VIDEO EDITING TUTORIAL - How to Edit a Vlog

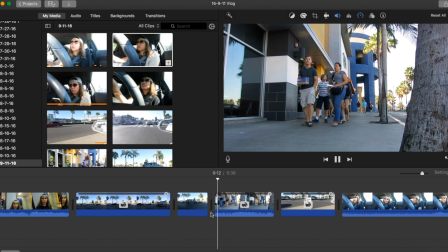246s
I will increase the volume back to 100. It just sounds like chipmunks. So that's another reason why I add music for the beginning, especially when I have the time lapse.
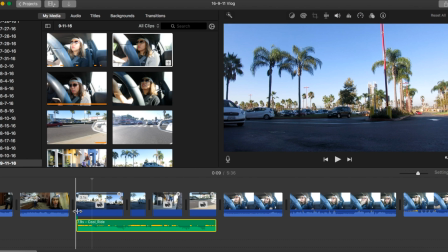260s
Okay, so let me show you what the vlog looks like now with the song.
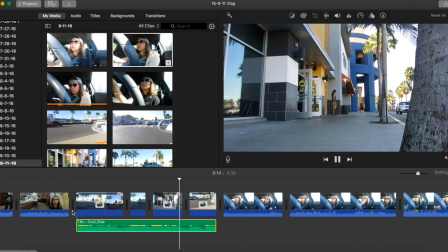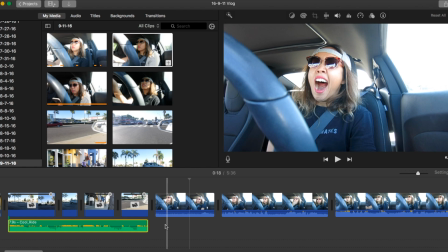275s
And so that's what it looks like.
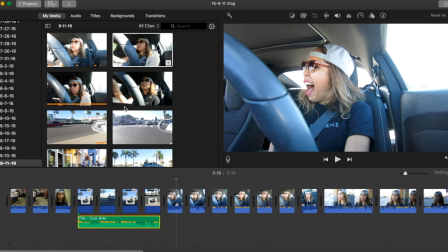277s
You can use silence as a form of audio, and there was a really cool part in my vlog from yesterday.
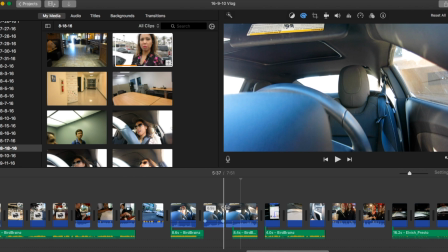285s
There was a part where I was delivering in my car, and then I had the song timed so perfectly. So here's what the clip looks like, and you could see where the music breaks. During this part, this is where I start my engine remotely,
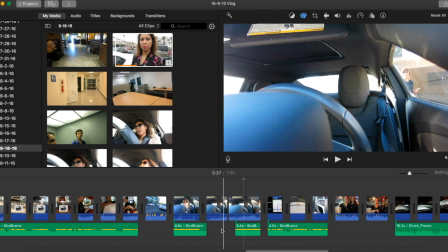303s
like from my keys, which is why I wanted the viewer to really pay attention to that sound. And then notice when the song comes back on what you see. You'll see what I'm talking about. So let me show it to you.
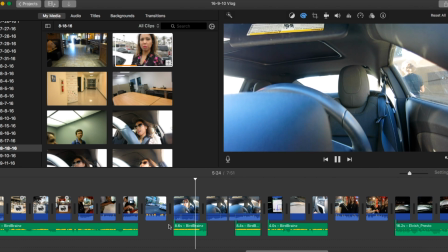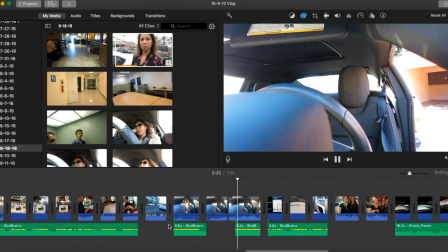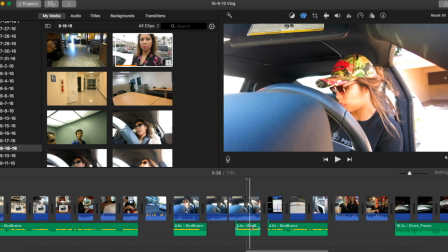339s
So as you can see, the music came back on right when I opened the car door.
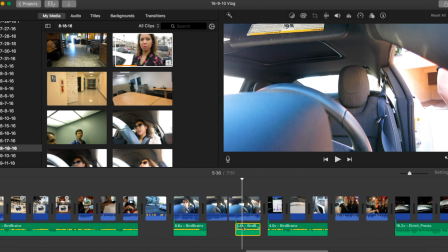344s
And if I delete the song, it doesn't have as much impact. You'll be able to notice that.
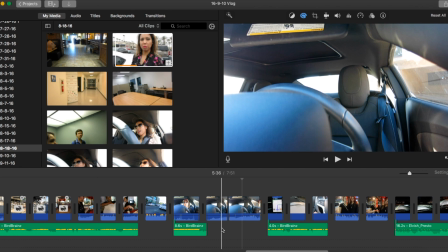349s
So
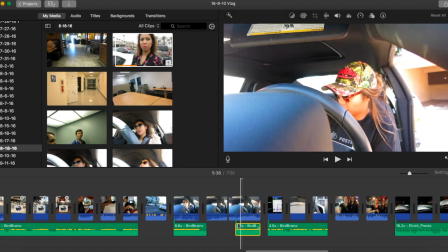357s
see, now it's like any other day, any other boring day. But timing it with the music, that's what really makes the vlogs stand out. So yeah, that's how I edit my daily vlogs. Please check out my vlog channel. I'll link it right here. If you've never vlogged before, I challenge you to try to daily vlog for more than just one day. Like, try it for 3 days. I did it for 2 weeks and it was the best thing ever. I learned so much, and you will learn so much, not only just with filming and shooting and editing, but about yourself as a creator and what you're capable of, and just, you know, what angles you see, how you tell your stories, stuff like that. There's just so much that you'll learn. So, but I think you can only learn that if you push your creativity. And if you do create a daily vlog, please link it in the comments below. I'd love to watch it. This is Heather with ShareSpark Media. ShareSpark. Share your story, spark your potential.
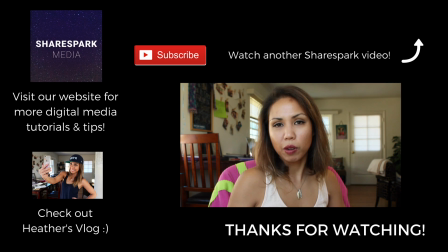413s So if all you have is your smartphone to make videos with, these are the things that I would recommend buying that are relatively inexpensive to make things easier for you.